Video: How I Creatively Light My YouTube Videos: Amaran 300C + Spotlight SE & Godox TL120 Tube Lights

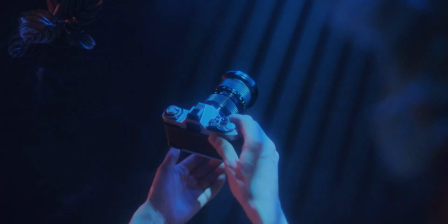(0:00)
So today I'm showcasing how I like the videos for this YouTube channel,
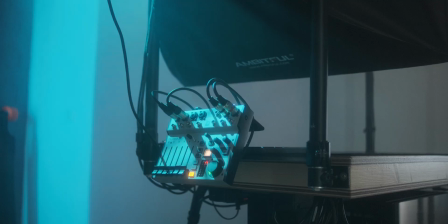(0:04)
also just for myself, so in the future I can look back on this video, figure out what I was doing at this moment in time,
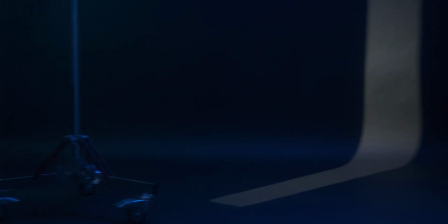(0:10)
and really see like, okay, where was I, and have I been improving, or have I not been improving, where did I want to go at that moment in time.
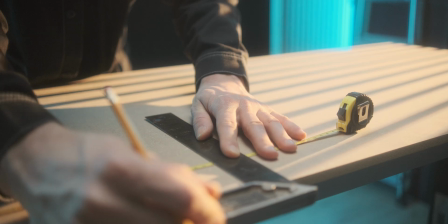(0:18)
So we'll talk about the setups I have in place, but also the things I would like to upgrade and move towards, so to say.
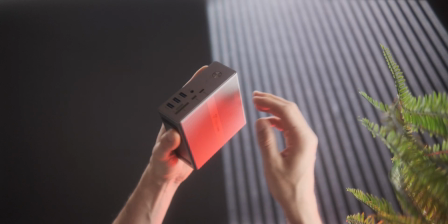(0:26)
Yeah, in general, lighting is very subjective, of course. The things that I like, you may hate, but I'm uploading it more as like inspiration.
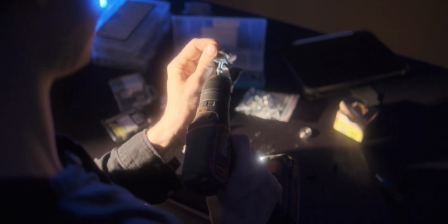(0:34)
So if you want some inspiration, or you're looking to upgrade your own lighting setup and can't really figure out what you're doing or how to start, then this video might be for you.
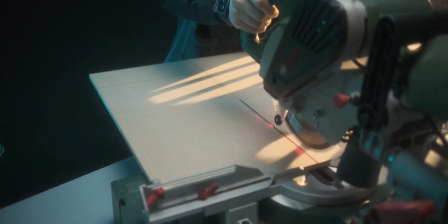(0:45)
In general, I'm only talking about the YouTube setup. I'm not talking about my commercial work, because my commercial work is, you know, pretty standard 3-point lighting setup.
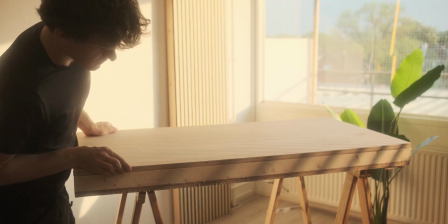(0:54)
And with YouTube, I've already been able to create kind of a unique style for the channel.
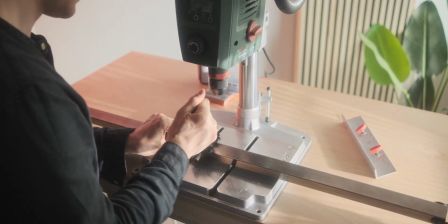(1:00)
The way I've been able to do that is by creating custom setups like this talking head setup.
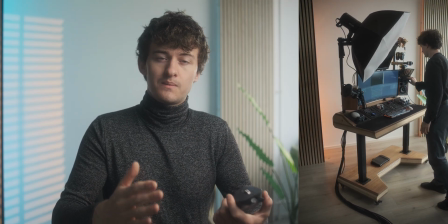(1:06)
It's a desk setup with a key light in the correct position, or like my preferred position,
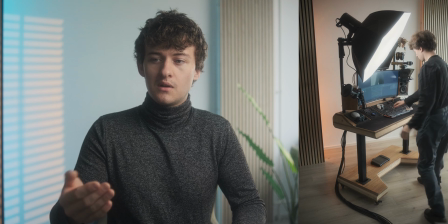(1:12)
and the camera is always in this position, which sounds kind of boring, right?
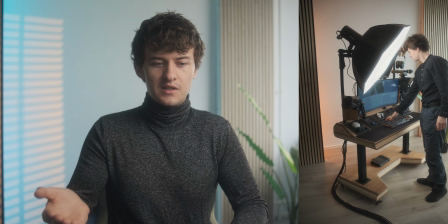(1:18)
Like, why would you create a setup like that if you're so into lighting?
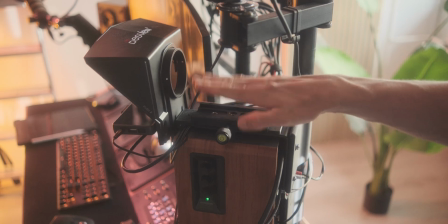(1:21)
The thing I really realized with creating YouTube videos is that the viewers are very sensitive to their time, of course.
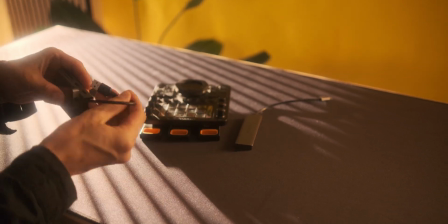(1:29)
When you click on a YouTube video, you want to have some sort of indication of what kind of quality you're going to expect.
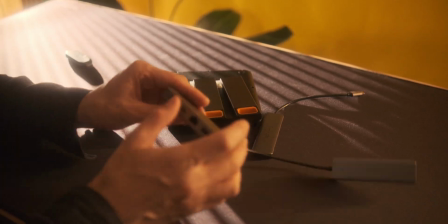(1:37)
But when people click on one of my videos, I feel that they somewhat expect this talking headshot to be there, this kind of quality.
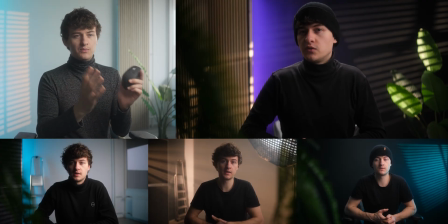(1:46)
And that's why I've created these setups where, for example, the key light is the same and the camera position is the same, but I often play around with the background, right? I often create these different scenes where it still feels like, okay, this is the quality I was expecting, but it's a different video every time. In general, I don't feel there's a right and wrong within lighting. You'll definitely experience gaffers who have this very strong sensation of right and wrong. Like, you always have to motivate lighting and that kind of stuff. But if you don't know what motivated lighting is, that's like, because there's a window right there, you also like put the key light right here. And that's a psychological thing. Like, a lot of lighting is very psychological. The human brain subconsciously knows like, hey, this is logical. The light's coming from that direction, so this side of his face is also lit. If you put the key light on the other side of this setup, which I'll showcase in a little overlay here, it feels kind of strange.
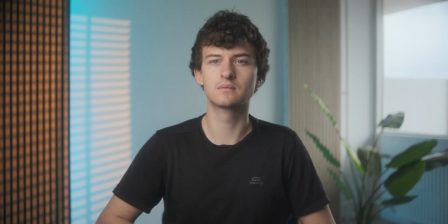(2:40)
Is that bad? It depends on the video output that you're creating, right? If you want that to feel strange, if you want it to feel fake, then, you know, you've achieved that goal with this certain lighting technique. And is it wrong? No, it's not wrong. It's what you wanted.
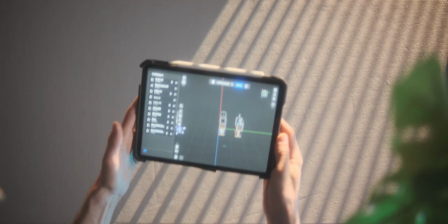(2:56)
So I'll start with the overhead rig, as I feel that's in a really good position at the moment.
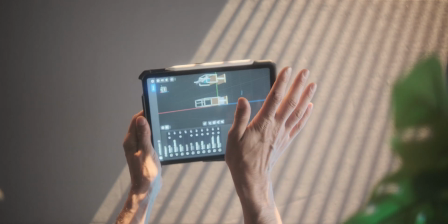(3:02)
I see a lot of overhead shots on YouTube, and I don't really like the look of them most of the time.
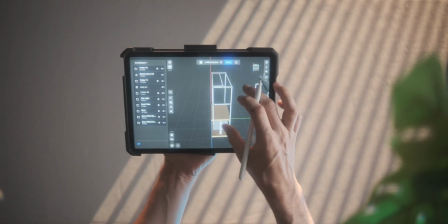(3:06)
I feel where a lot of people have difficulty with overhead rigs is that they're still viewing it as a table.
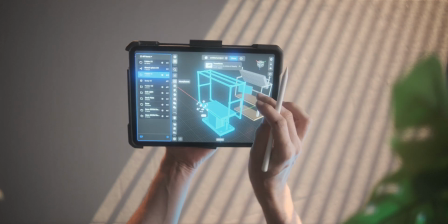(3:12)
They, you know, the entire camera angle changes, but they don't change the lighting situation with that.
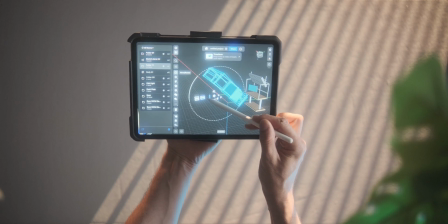(3:17)
And one of the tricks I do with myself is by like viewing it as a 3D model and then flipping the entire setup over.
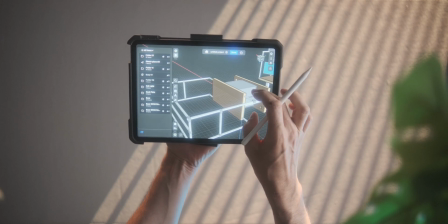(3:25)
So instead of it being a table, that is now your background, and it's a wall, for example.
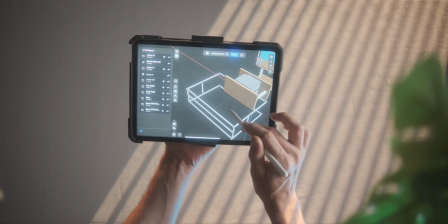(3:30)
You know, you put a camera on that, you put a subject between there, and then you light it as if it's a corporate interview, for example.
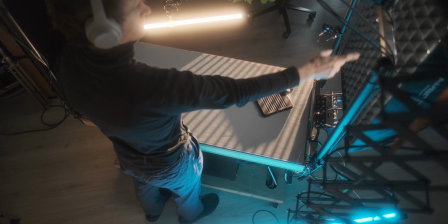(3:37)
That really improves my overhead shots, because now you're not only putting a key light on it, but you're also putting rim lights on there,
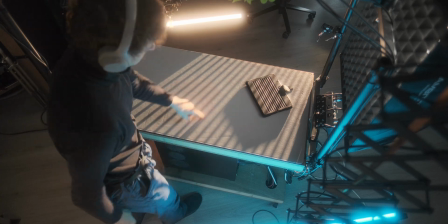(3:44)
and perhaps lighting the background independently, so you have full control over the contrast that enters the scene,
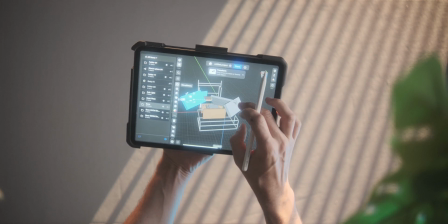(3:51)
so to say. So in this case, we have, you know, a key light to the right side of the frame,
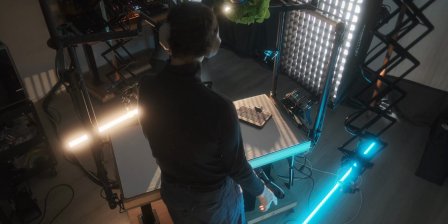(3:58)
two hair lights, which is kind of strange, but one on the top of the frame and one on the bottom.
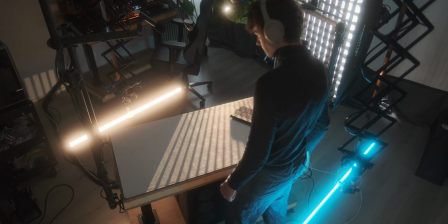(4:02)
And these lights are often different colors, so you have this color contrast between the hands there,
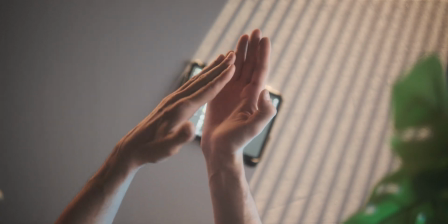(4:07)
and this really helps with that background separation, so those hands really spring out from the background.
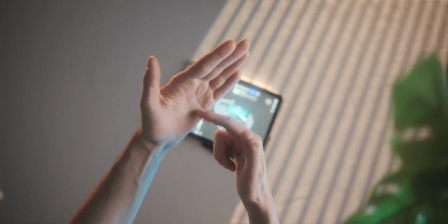(4:12)
But then also you have the Spotlight SE with the Amaran through and the C pointing at that background, coming from the direction of the key light,
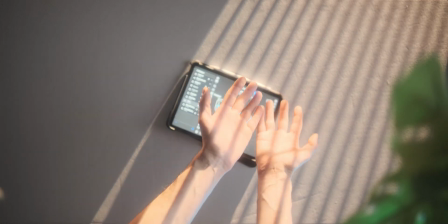(4:19)
you know, kind of motivating that, and you have even more separation there between the background and your subject,
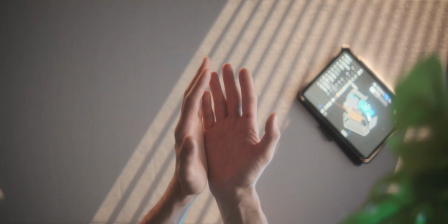(4:26)
while giving this entire scene quite an interesting look. I also have the studio plant right there, which is not like lighting in any sense,
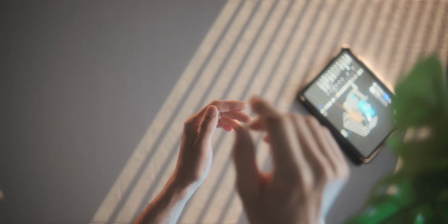(4:34)
but in general it gives it some depth, where there's something in front of the camera lens, and then the subject,
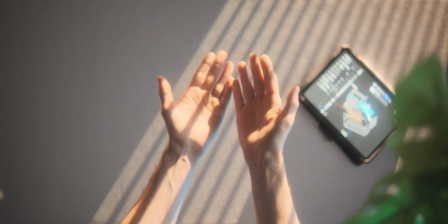(4:39)
and then the background.
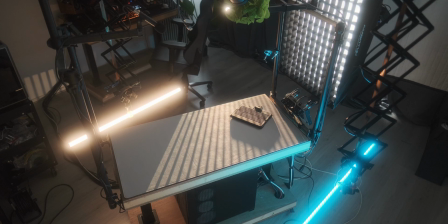(4:40)
So in general, I feel that one is in a really great position in terms of lighting, and I did build this overly extravagant overhead rig, the video for which you can check out up here somewhere,
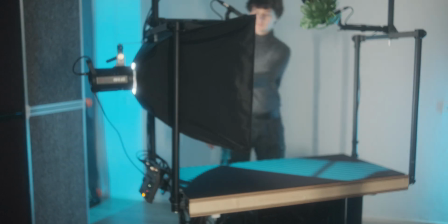(4:48)
it will pop up. Yeah, the reason for doing that, building this overhead rig with like integrated audio and the computers down there as well,
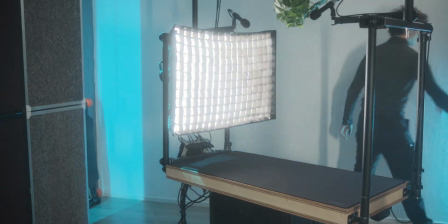(4:57)
is because it's quite an important shot for the channel. in general, when you view that as a viewer,
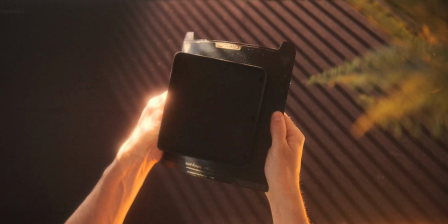(5:05)
you somewhat step into my shoes. You're no longer the viewer in that sense, but you're actually the player. And that's a psychological trick which is very powerful and engaging for YouTube content.
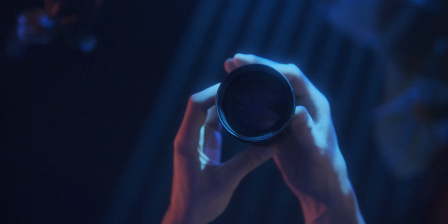(5:16)
So in terms of the overhead rig as well, sometimes I completely scrap the key light, where I just use the Spotlight SE and the tube lights to light the subject.
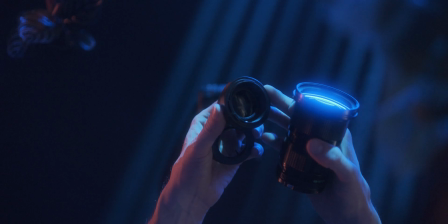(5:25)
And I moved the Spotlight SE a little bit up, so it's not just lighting the background, but also the hands or the subject, let's say.
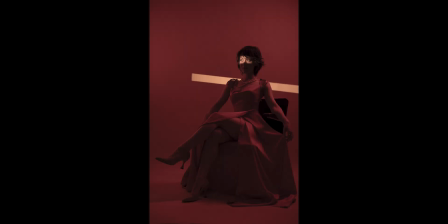(5:33)
I also did this in recent portrait shoot with a friend of mine, Elisa,
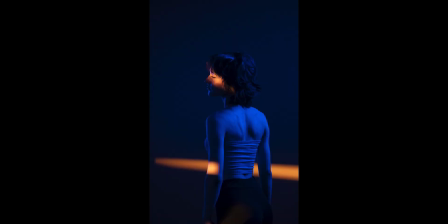(5:38)
who I put this rim across her eyes, and it's a very contrast heavy scene, but you really get to tell the story the way that you want to,
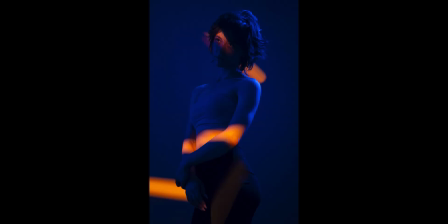(5:46)
right? It's kind of like game theory. So if you have a game and you have like a treasure chest somewhere and you want people to find that, you just put a light on that and make the rest really dark, right? So you can do that with lighting as well in videos, where if you want people to look at a certain item, let's say you want people to look at something in the background, you'd light that up instead of the subject in the foreground.
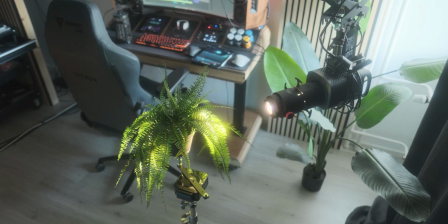(6:08)
But with this lighting, it's very awesome as well. You can use like a studio plant.
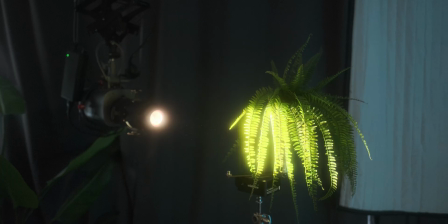(6:13)
It's just a plant from IKEA, basically. I put it on the Edelcoin Head 1, and then it's spinning on front of the Spotlight SE.
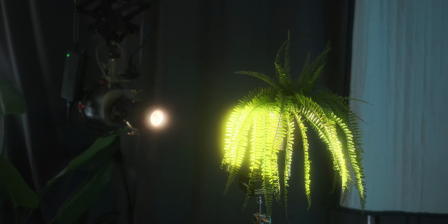(6:20)
This recreates this effect of it shining through a tree.
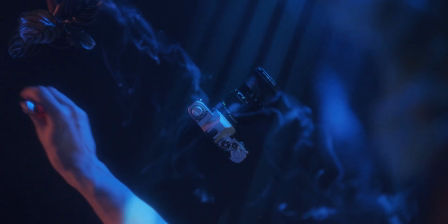(6:24)
And yeah, it gives this really awesome sensation where that light is kind of moving.
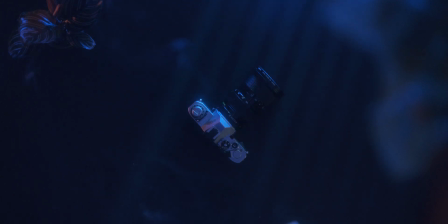(6:29)
So you can create like moonlight scenes and that kind of stuff. In general though, for YouTube, this doesn't seem to work.
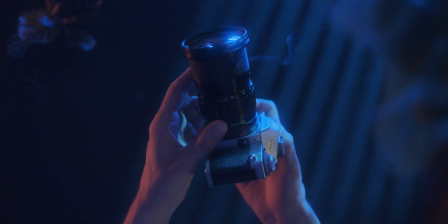(6:36)
I have a couple channels where I test certain things.
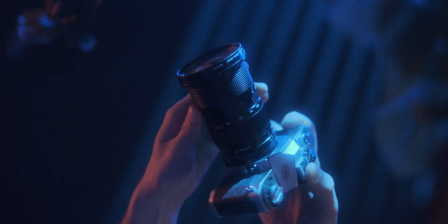(6:39)
And one of the things I've noticed is that as soon as a shot is a little bit, or it seems a little bit underexposed or whatever,
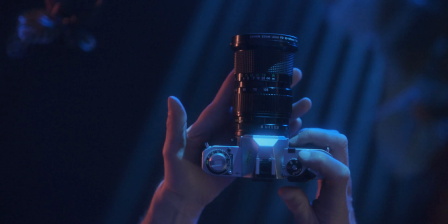(6:46)
it never ends up in the suggested feed. So I don't know if that's the algorithm detecting like, hey, this is low quality content,
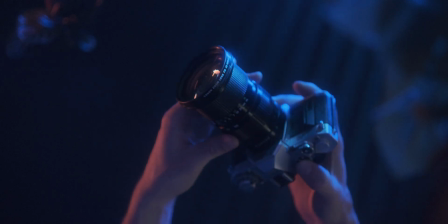(6:55)
or if it's like the people who, you know, are just not intrigued. And I don't think it's the algorithm that detects this or anything. But there is something going on to where every shot is lit in that sense. It doesn't seem to work, which is kind of a shame. You know, you do YouTube to do whatever you want, basically.
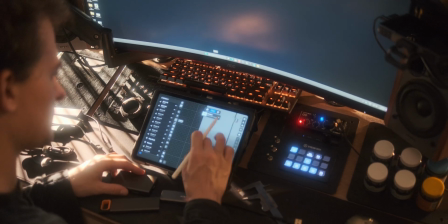(7:16)
And as soon as you get sponsors, you know, it turns into a second income.
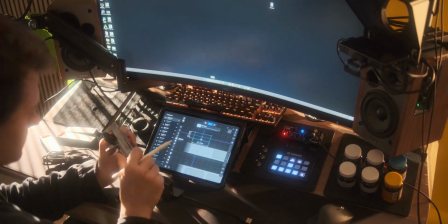(7:20)
Your priorities kind of change, because you also have a responsibility to the sponsors to get a certain amount of views and get them the return on investment. Which is why I like to make videos like this, where they're not sponsored at all. So if you do want to support the channel and you're enjoying the video so far, definitely consider liking it or leaving a comment. Leaving a comment is the best way to help me. Sharing the video as well is really great. And subscribing to the channel if you enjoy this.
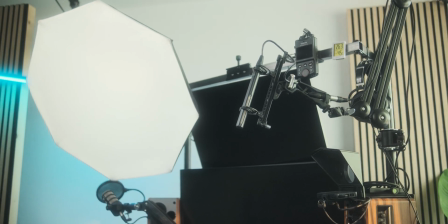(7:45)
So surprisingly, I have very little left to say about the talking head setup over here as well, because that is lit in a very similar way. The only difference really is that the key light is a little bit closer to the camera, so that you get this Rembrandt style,
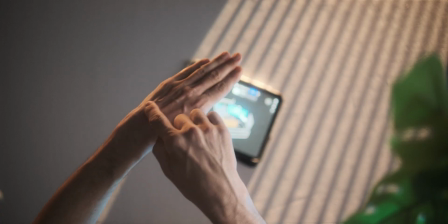(7:57)
whereas with the overhead rig it was very much at like a 90-degree angle from the camera or from the subject,
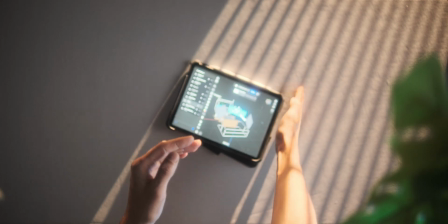(8:04)
where you got a lot more shadows in the hands. This is a setup I built as a prototype.